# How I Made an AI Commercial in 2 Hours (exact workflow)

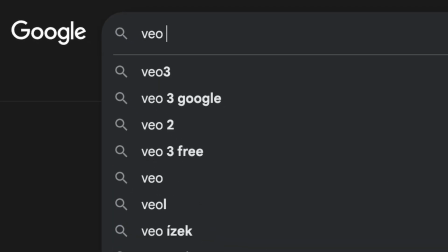I wanted to see if I can create an expensive commercial with just AI footage. Now to make things harder, I set a timer for myself.
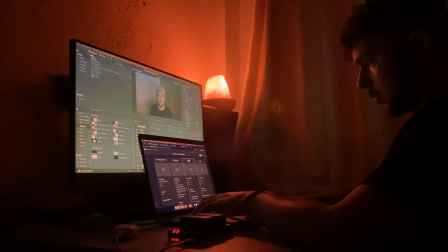2 hours. And after working hard and praying that it generates fastly, Come on bro, I know you can do it, please generate. the time has run out.
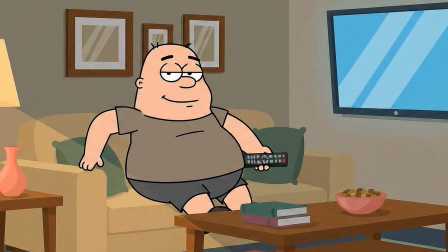So let me show you what I created,
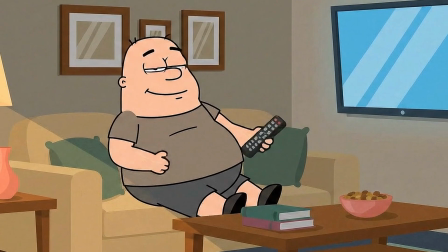and after I tell you exactly what tools and workflows I used to generate the footage and how I turned the boring AI generation into an actually good commercial.
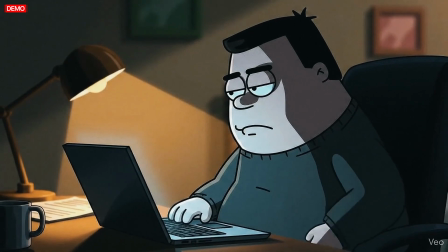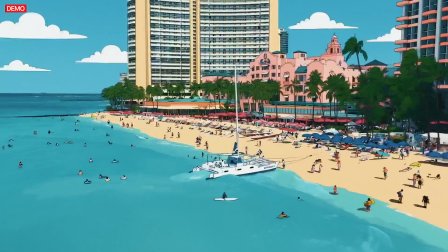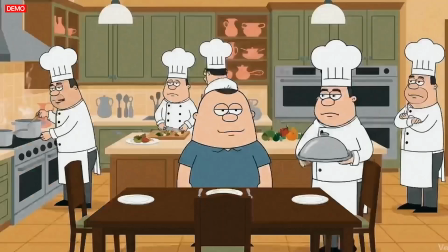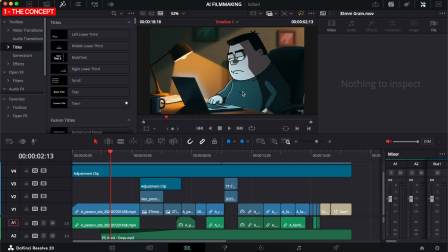So we are in DaVinci Resolve. This is where the project was done in 2 hours, and inside of the 2 hours I was thinking about 20 minutes for what the idea should be, because I knew I wanted to create an AI video as fast as possible and make it as good as possible.
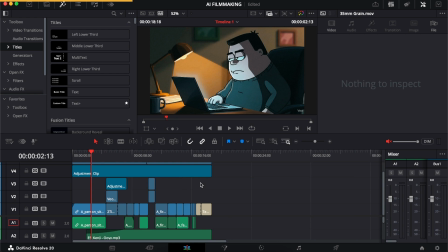And I was like, okay, let's make an advertisement. And then I realized we are working with AI,
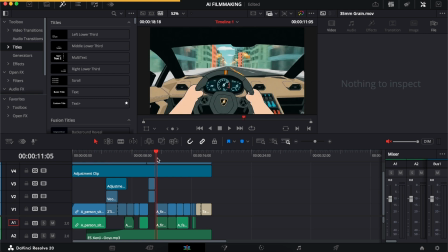so let's make it as creative as I can with some funny things like fighting a crocodile here or something like this.
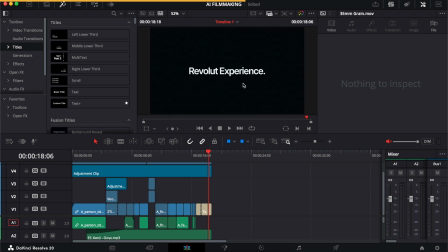Where is it? Yeah, fighting a crocodile right here. I have this idea. Let's make an ad for somebody like Revolut Experience, for example, who sells these experiences. And so I wanted to tell a very simple story,
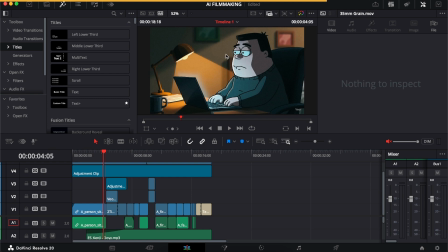and the very simple story is somebody who is working all day and doesn't live their life suddenly realize that you should live your dreams,
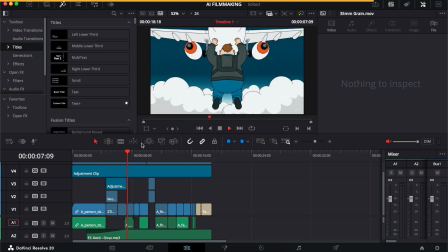live your life the best way you can, and then starts having these crazy experiences.
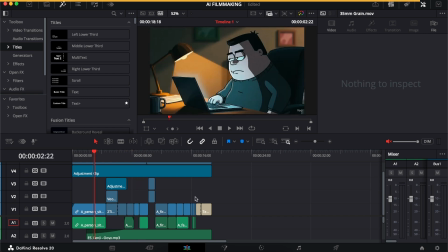And this could have been 100 times better if I spent more time on it, but again, my goal was to see what can I do in 2 hours.
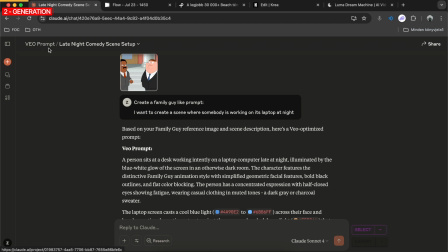So the way I started is I have this video prompt set in Claude that I can say like, hey, create a Family Guy like prompt. I want to create a scene where somebody is working on his laptop at night. This is where it all started.
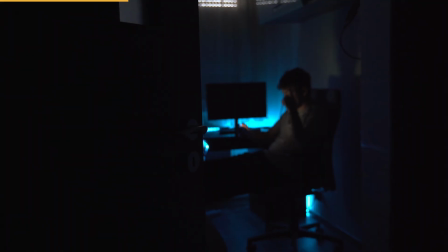I figured out I wanted to make it in the style of Family Guy. If you want to know the exact prompt I used, check the link in the description and I will send it to your email.
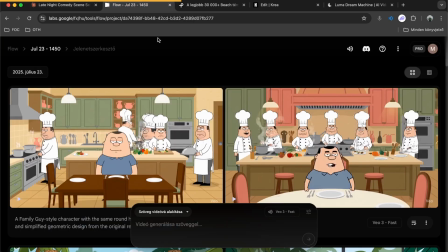So I had this prompt and I came here into Flow and I started creating these videos.
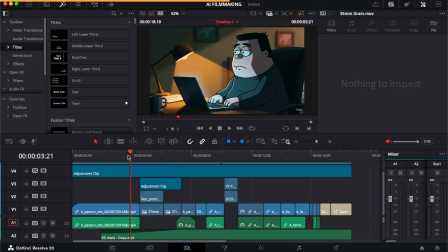For the first generation, this is one of the videos. The story is very important here because you can use AI to create cool videos. If there is no story, if there is nothing, it won't really matter.
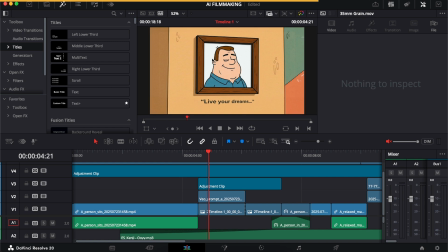So what I did is I was like, let's make a frame on the wall where they see their father who said, live your dreams. I know this doesn't really make sense, but it gets the point across because it gets the feeling across that you look at your father's picture and live your dreams.
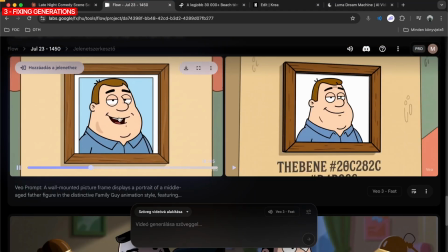This was my next generation, but as you see, he's talking like I don't want that, and it's like weird text right here.
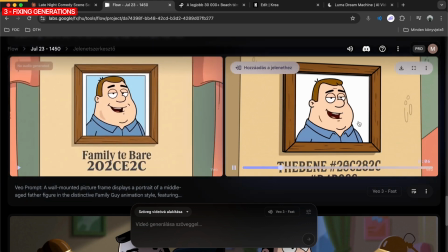And here we check, this was bad as well.
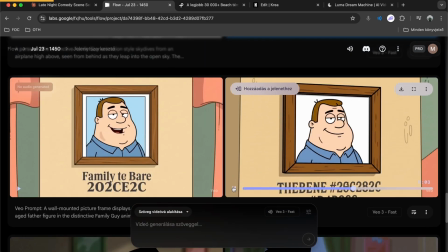So what did I do? I downloaded this one because I saw that after this point it's just blinking, which was quite cool actually. I knew what I can do with this,
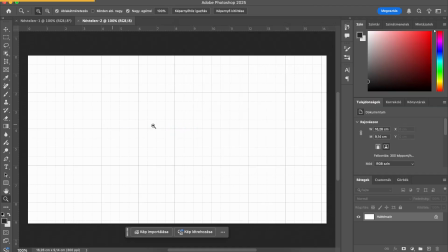so I downloaded this and I just came into Photoshop and I dragged in a frame that was the first frame of this new AI footage, right?
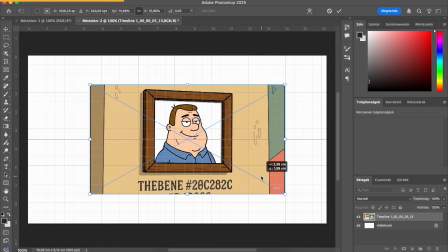And what I did, I just made it smaller and I Photoshop filled the sides of it basically.
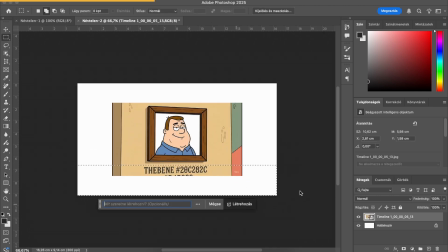So just let me show you an example. I just generative fill and just let it create, and as you can see, it doesn't really generate it well.
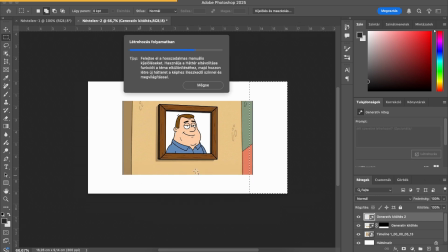Now we don't have the text, at least here.
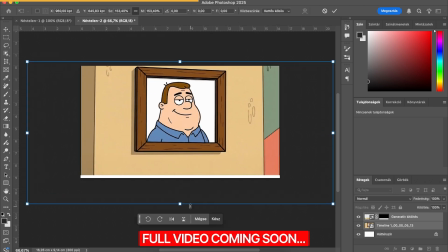You could play around with this more, but this is a cool hack that I use to use Photoshop to make the frame bigger so I can play around with it more.
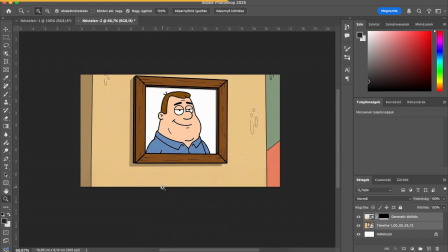I can zoom into it more, I can zoom out more, and then what I did, I just put a text, live your dream.
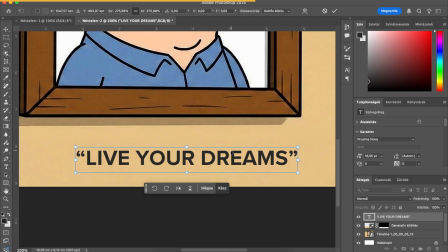And I knew that if I leave it like this, kind of works, but if I want to make it really feel like it's in the frame,
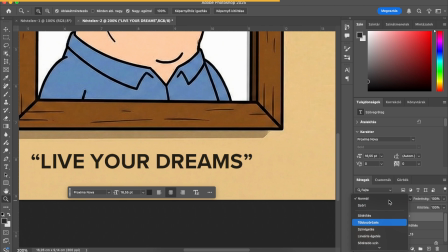I have to change some settings around and I have to blend it into the picture.
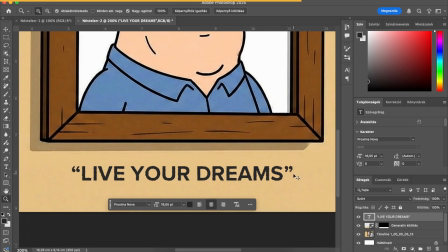I changed the composition and I actually went with this probably, and now it feels like it's written on the wall.
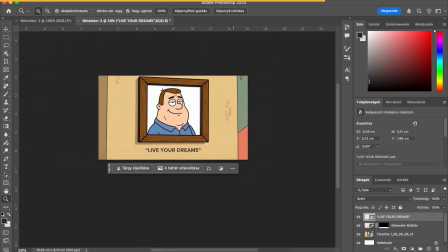And now after I have this, I exported the picture out. This is it right here, by the way.
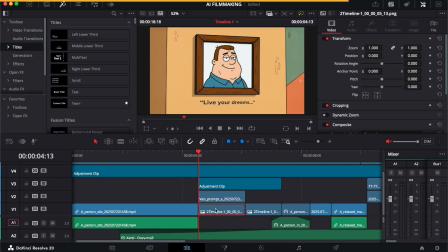And when I went back to DaVinci Resolve, I have the background right here. This is the picture that we have.
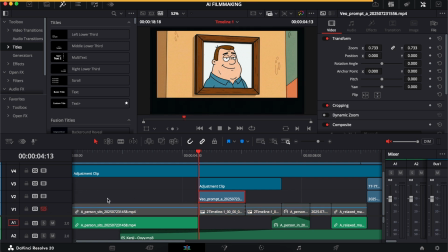This is the video that we have. And I just made sure it's at the same place, as you can see.
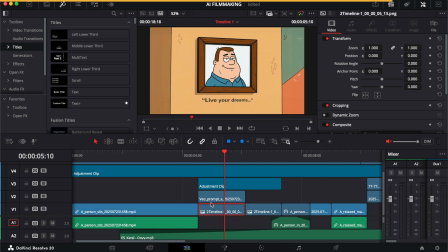And the video has the blinking, but the picture has the information. And I just cropped the video so it's not interfering with my picture. And this way I had a video that is moving and also has the text that I want.
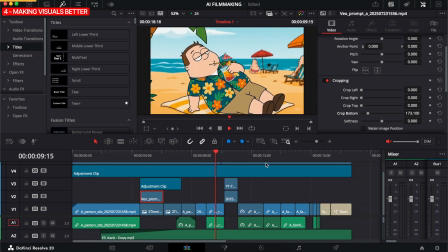Then I just continued with these generations, but the big key that I think was
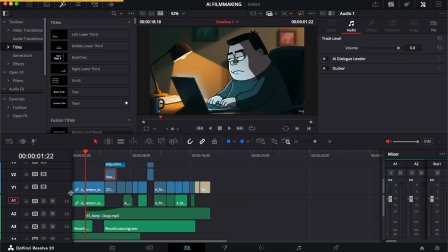for this part right here is sound design for one and zooming for the other. So me not just leaving the clip like it is,
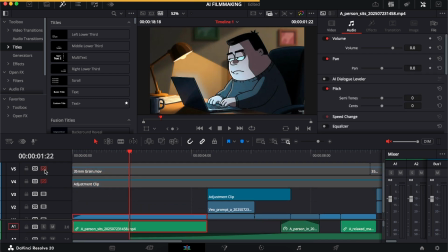but adding zoom and adding some color and adding some grain changed everything because it blended the clips together.
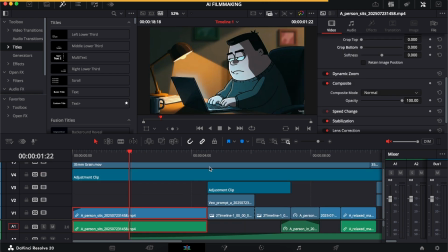If I wouldn't have dynamic zoom on every clip, it would be so boring.
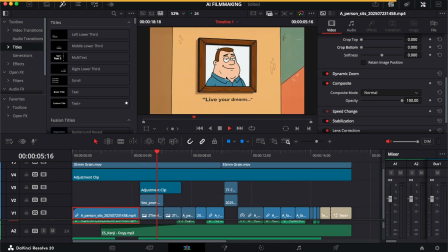So as you can see, every clip has some kind of zoom, zooming out, zooming out, zooming out, zooming out.
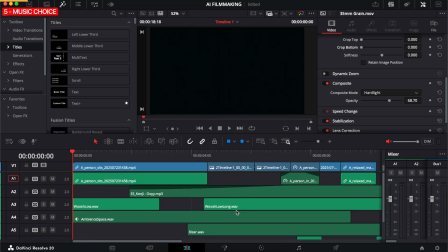But the most important part is the sound design, because in order to feel real, we have to make sure the sound is good.
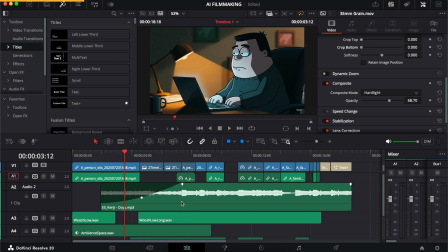So first I chose a song, and I knew I wanted to choose a song that has a drop part, which is very good, and I like it, and it's badass. Like, it has to feel epic and badass.
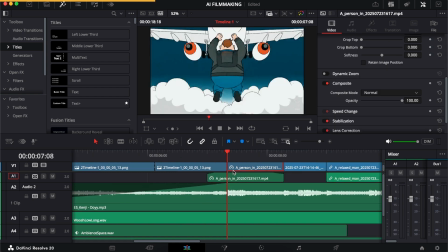So I put the drop part exactly at where this video starts, and then just drag it out until I feel like it.
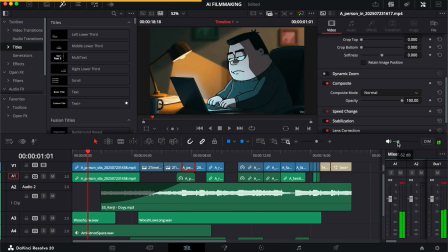I knew I didn't want music in the beginning because I wanted to have some like silence,
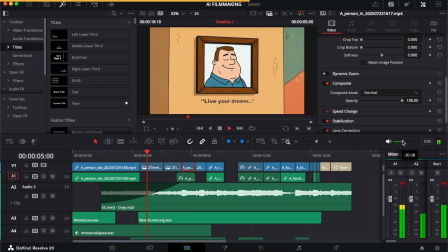but I knew that I had to have the music, so it starts building up the story. It starts to feel like, okay, something is about to happen.
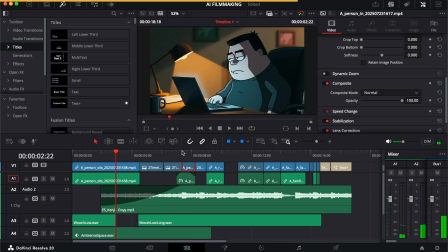This was all the plan until the montage part, that okay, something has to happen soon.
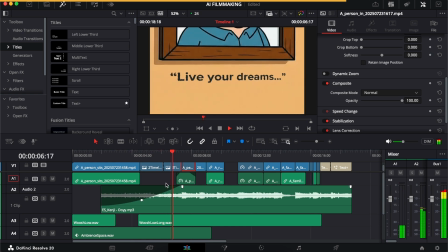And this is why I chose this music that has a great drop, and I build it up. I build it up with volume because it doesn't really have a build up on its own. I mean, it kind of has, but I had to play in it, so there is like a build up with the volume. And then what I did is I have the music,
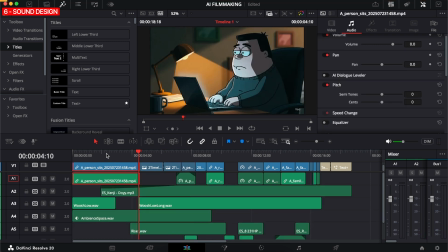and then on the sound effects I have the what you can see is happening type of sounds, and then I have the type of sounds that you can't see happening. Let me tell you an example. Here, what you can see happening, he's typing on the keyboard.
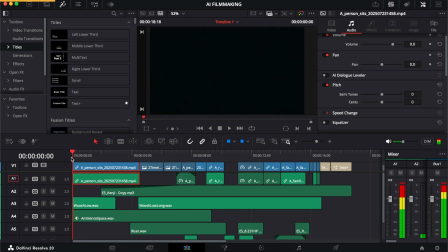So we want to hear somebody typing on the keyboard. But I have sounds like whooshes, what you can't really see.
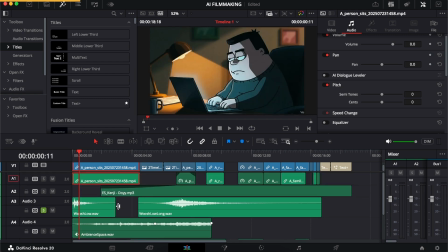Like, you can't see whoosh. And this is what I always say, that you have to layer your sound design. It's not enough to have sound for what's happening in the picture.
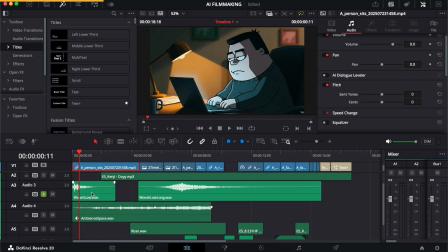You also have to have sound which helps the story move forward. So I have a whoosh to start it off, to give it a good feeling.
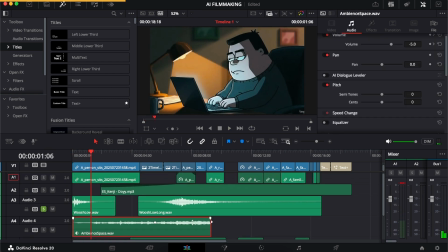I almost always do this. And then I start building out the word. I have an ambience space sound right here. Let's hear it. This plays until this part.
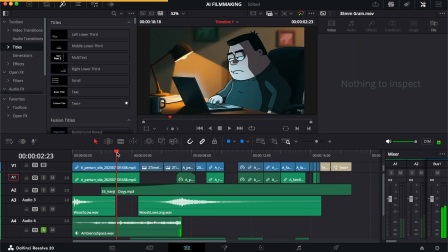I actually have it fucked up. So this plays until the part where he's depressed, and this signals that he's depressed and kind of like doesn't know what to do. And this gives the ambience of the space. It ties together this footage with this footage because it has the same ambient sound.
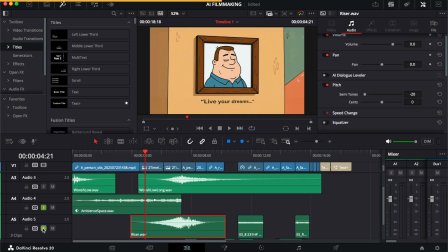And then I have two risers. I have a single riser right here, and I have a whoosh long, which is a long whoosh.
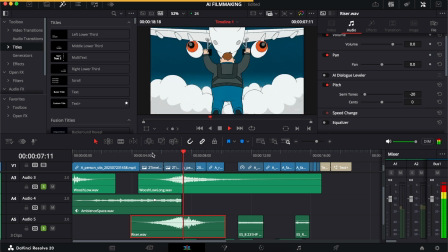And as you can see, it builds up perfectly. And then we come to the part where we have some other sound design.
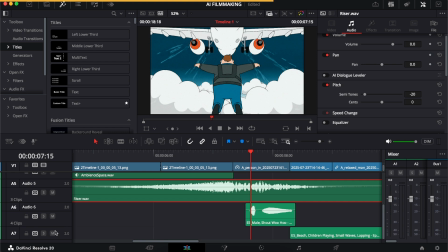So for this, I knew I wanted to hear him say woohoo or something like this. As you can hear.
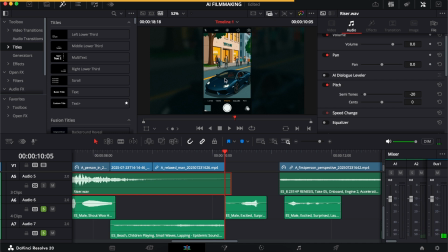Here the plan was to show, okay, somebody is recording his Lamborghini, or him recording his own Lamborghini.
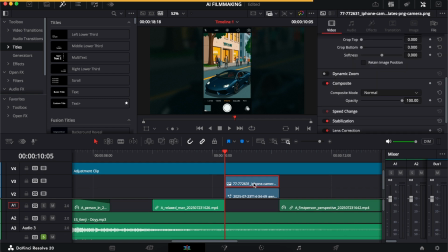I had the vertical video right here, and then I put an iPhone camera on top of that.
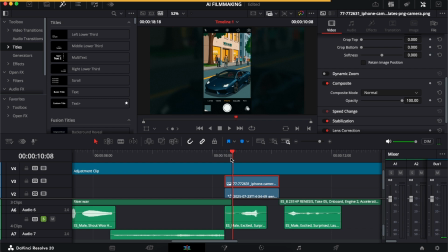And now it feels like somebody's recording, and now it gives you perspective because it's not just AI videos. It feels like, okay, somebody's living in this world and taking photo of a Lamborghini. And we have a oh sound, like, okay, how amazing is this?
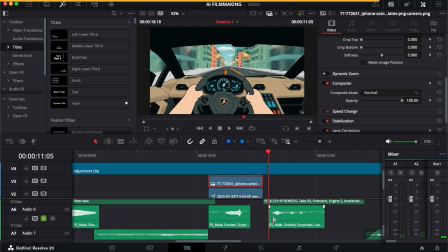Again, the same sound effect, but the second part of it was a woo-hoo-hoo-hoo, and I put it here, so it feels like, okay, he's so happy driving.
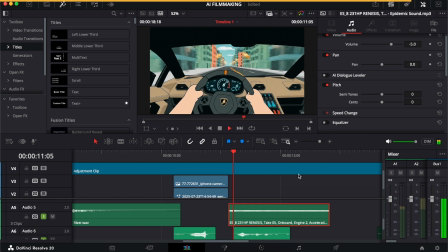But also I knew I had to like put engine sound here, like this is obvious.
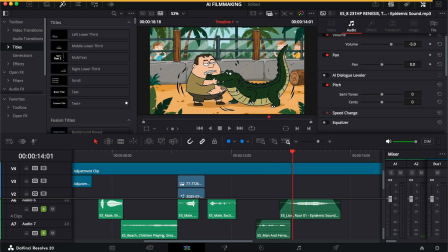The next one, it's actually a lion roar because I couldn't find a crocodile sound, and this lion roar is perfect for this.
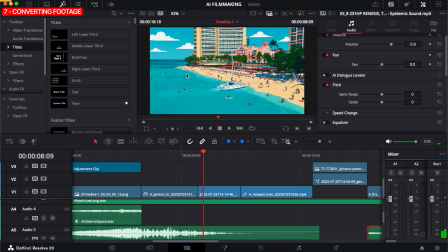One important thing that I want to show you also is it's not all about VO. It's not generated.